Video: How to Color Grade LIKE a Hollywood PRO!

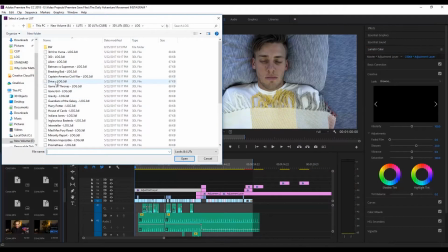4:06 And now I'm going to go browse my LUT folder and go to the Drive LUT. This is a LUT pack by Triune Films over at Film Riot. Love those guys. They do amazing things. You should go check them out. I'm just going to apply this LUT, and I notice immediately it's a little strong.
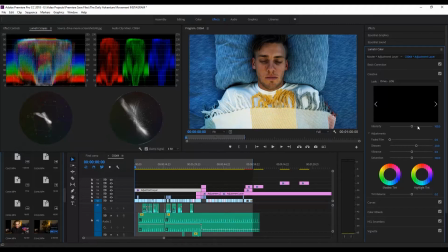4:20 So I'm going to bring this guy down, the intensity down to about 60, I would say 60%, because I do want it to be a little over the top. I do like the feeling I'm going for. So yeah, that's the final image right there. I really like the dark circles under the eyes. I like how cold it feels. I like how sterile it feels.
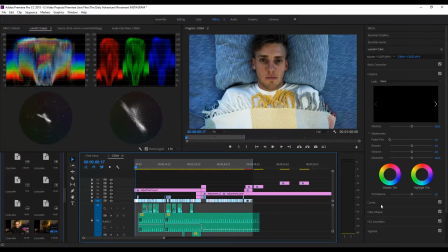4:38 That's really what I'm going for. So if you go ahead and take off the adjustment layer and the curves, that's what we started with.
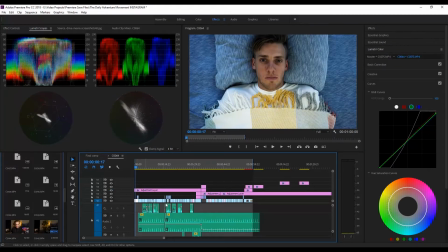4:46 In a few simple clicks, that's where we're at now. I think it's a great image. and it's perfect, the tone I'm going for the first half of this film.
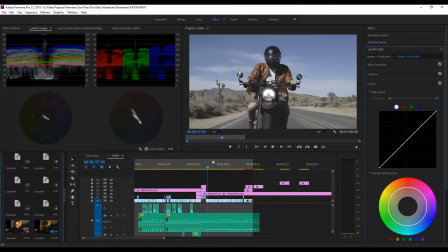4:55 So here we are at the second part of the film. In this part of the film, I'm really going for a dreamy, heaven-like feel. So I'm going to go for warmer tones, milkier blacks, but I always like to color correct my image before I start color grading it. So what I'm going to do right now is, I'm not too worried about the RGB parade.
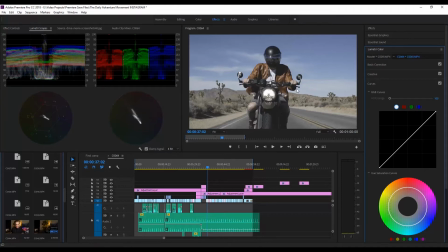5:12 When there's no skin tones involved, I'm just not nearly as worried, because nothing's really going to stick out too bad if you mess that up or if it's not dialed in perfectly. So I really go off of just look and how I like it. So I'm not too worried over here. I'm going to bring the shadows down just a hair, right about there.
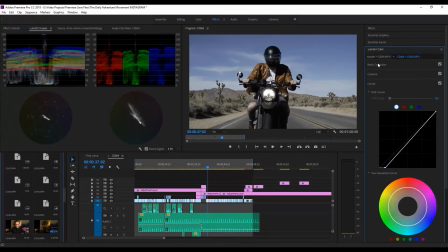5:30 Looks good to me. So that's the difference there. And then I'm going to immediately go to my adjustment layer. And this is the big thing when you're going for that dreamy look for me. I really like milky black.
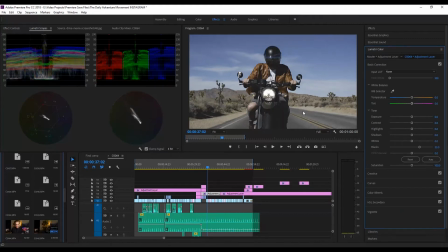5:40 So I'm going to bring my blacks up to about 35 and really give it that milky feel. And then let me go over to creative. I'm going to boost sharpening 20%, and then I'm going to go over my effect controls.
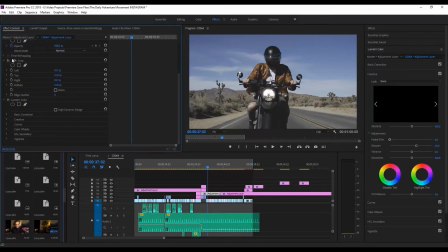5:53 I'm actually going to apply a crop. A crop is already applied. I'm just going to enable it. So I'm doing 12% on the top, 12% on the bottom. It's going to give it that cinematic feel. And here is the kicker right here, guys. The Triune Film LUT pack.
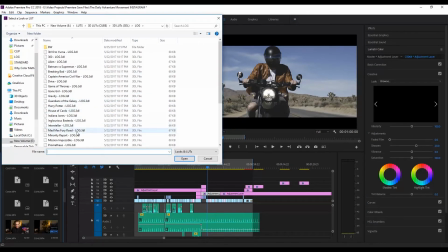6:04 I'm going to apply something called Mad Max Fury Road LUT. It's a warm kind of orange and teal LUT that really gives this image the feel I'm going for.
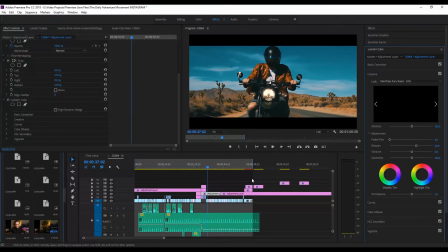6:16 So apply that, and there's your final image. I hope you guys enjoyed this tutorial, and I hope you guys enjoy the film. I'll see you guys next week. Take it easy.
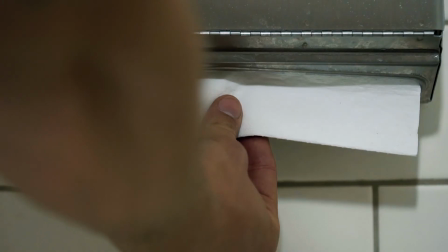6:32 How long have you been asleep? Your consciousness carried away by the sea of repetition.
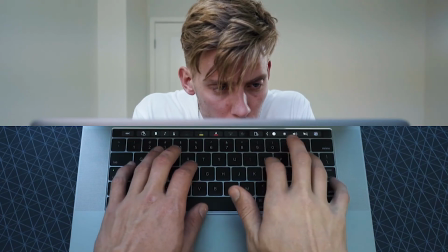6:42 And although there's something pulling, you just can't seem to break free from the comfort in conformity.
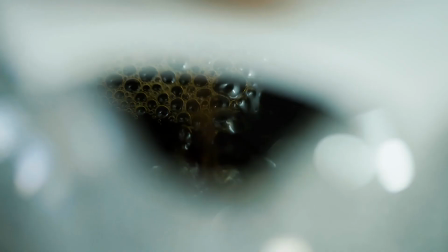6:53 But what if?
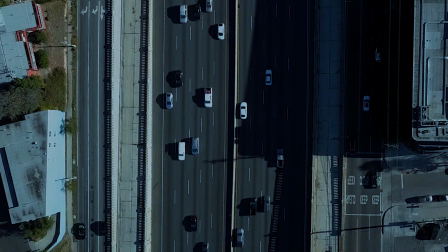6:55 I mean, what would happen if instead of clinging to what you know, you simply let go?
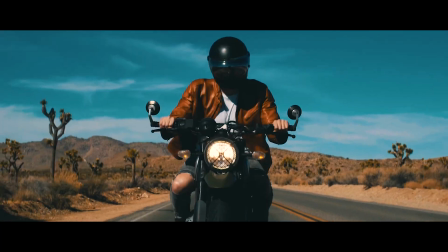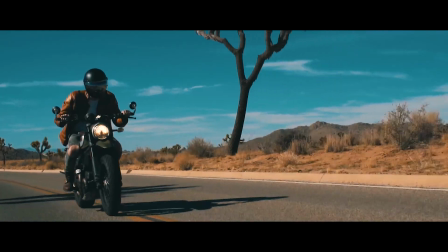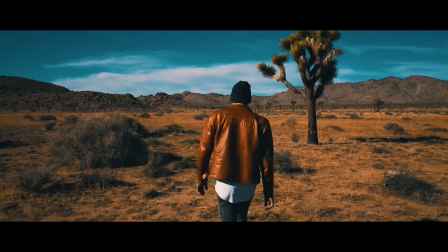7:16 Adventure isn't waiting. It's already inside you. Awaken your life.
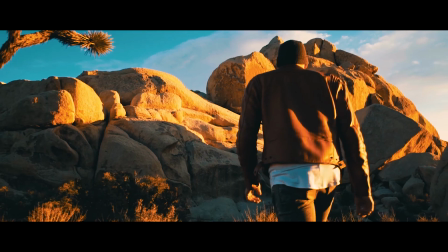7:21 Join the movement.